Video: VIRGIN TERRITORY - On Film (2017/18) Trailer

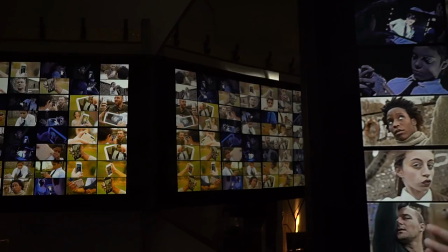[0:08]
So I'm Charlotte Vincent, I'm the Artistic Director of Vincent Dance Theatre and this is Virgin Territory film installation.
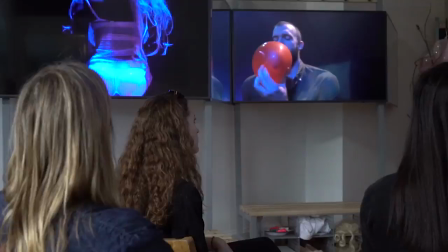[0:17]
Virgin Territory explores the hyper-sexualisation of contemporary culture,
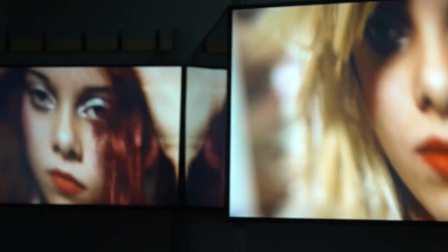[0:22]
specifically looking at the impact of that on young women and girls.
I'm following you.
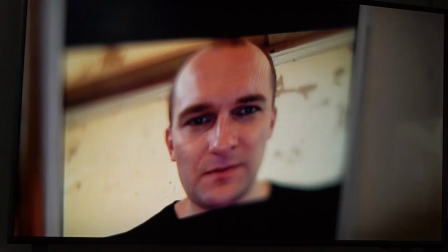[0:29] I'm watching your every move.
There's a darker side to the internet which involves online grooming,
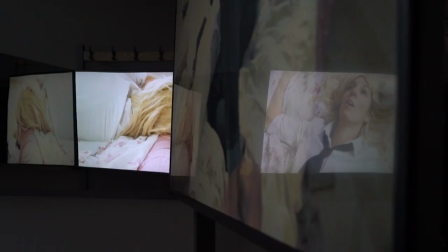[0:37]
the infiltration of porn into everyday culture and how that's affecting how boys are treating and viewing young girls and it's a minefield.
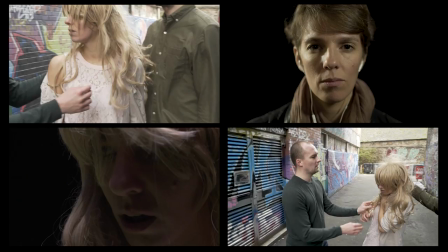[0:47] Sometimes I'll be wearing normal stuff and they call out anyway so I just keep my head down and walk faster.
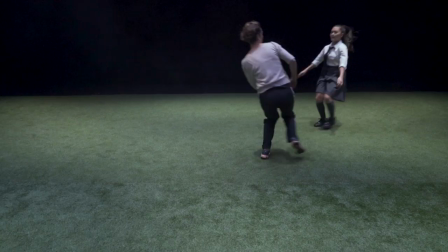[0:57]
The piece has been a collaboration between four adult performers and four 12 to 14 year old school children.
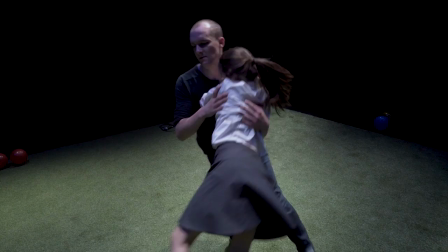[1:06]
It's part dance, part performance, part real life testimony, part striking visual cinematography.
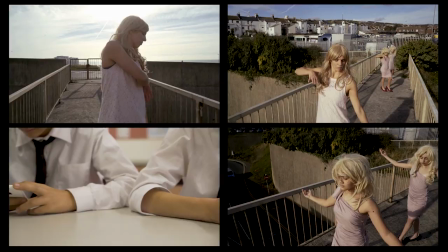[1:14]
So it's sort of dance for film,
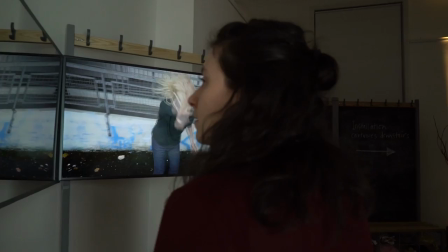[1:17]
staged in an environment that kind of holds the material and you in a way that is quite theatrical.
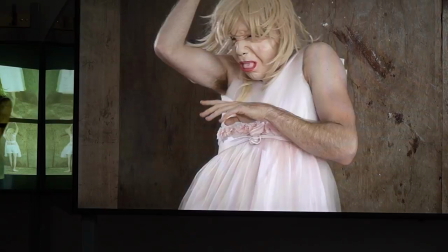[1:30]
The piece comes together across five screens. The first four screen 60 minute event is quite provocative, quite challenging,
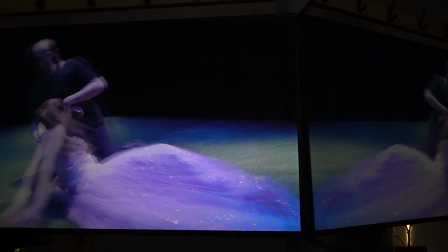[1:38]
quite dark and humorous but quite challenging material.
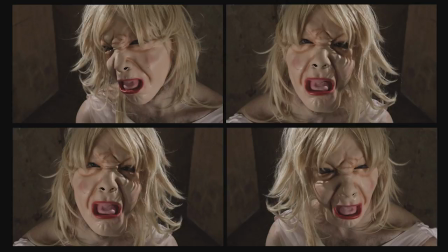[1:44] For the last couple of months a group of specially trained researchers and be pretending to be cutie.
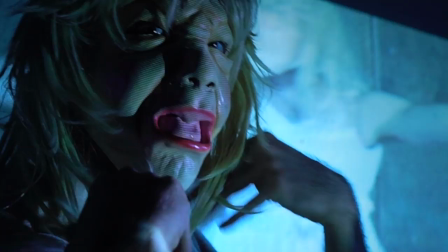[1:51] Within seconds, men from around the world are contacting her, asking her to put on a webcam and take off her clothes.
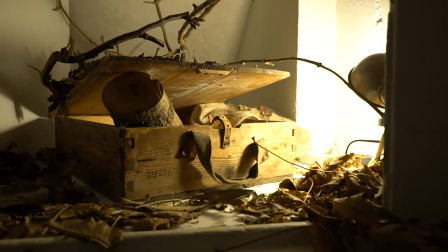[1:59]
The fifth screen is housed in a slightly separated environment, a second environment.
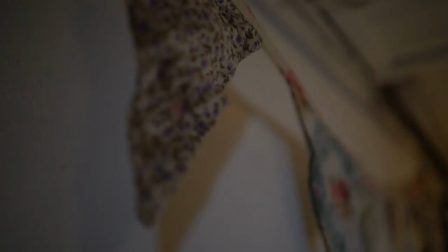[2:05]
There's much calmer, much more earthed, much more earthy.
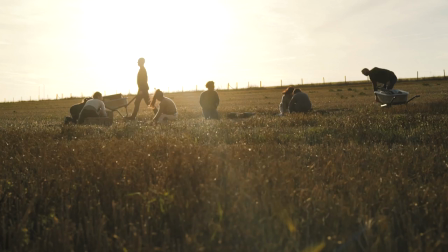[2:11]
And for me, it's a metaphor around how can we return to something that has a bit more air to it,
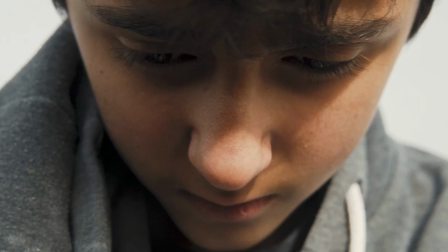[2:19]
that's a little less forced or plastic
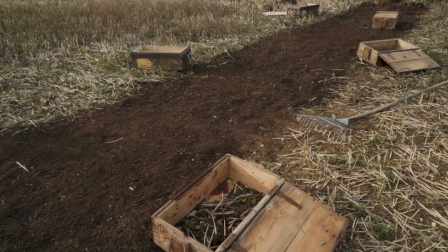[2:23]
to counter the artificiality of the digital world and how children are negotiating that.
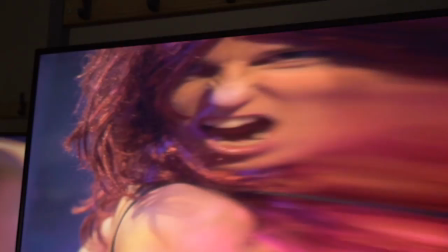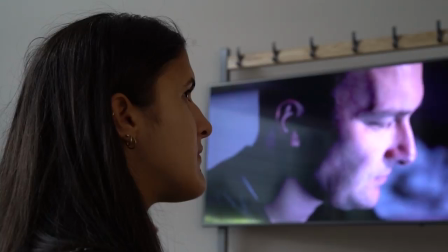[2:35]
Virgin Territory film installation brings the audience much closer to the action.
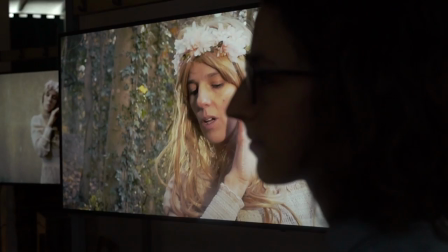[2:39]
As the viewer, you are making multiple choices all the time about which bits you're watching,
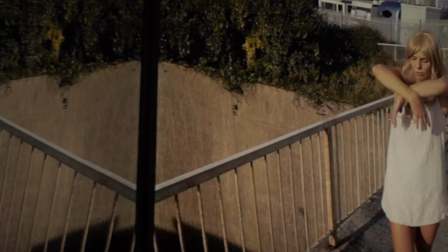[2:45]
how you're reading it, how you're translating the narrative, which bits you choose to watch, which bits you turn away from,
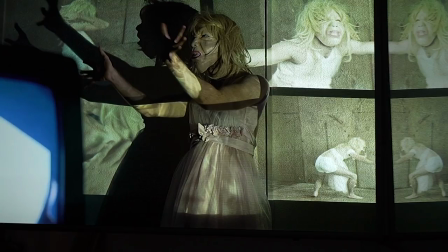[2:52]
which bits you move away from. And so in a way we are offering an audience more of a choice about how they translate the composition of the work.
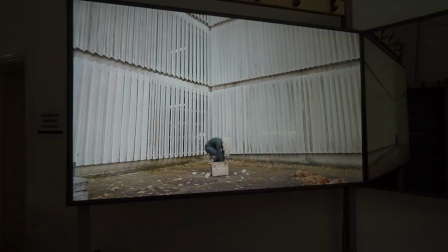[3:01]
That's exciting to watch.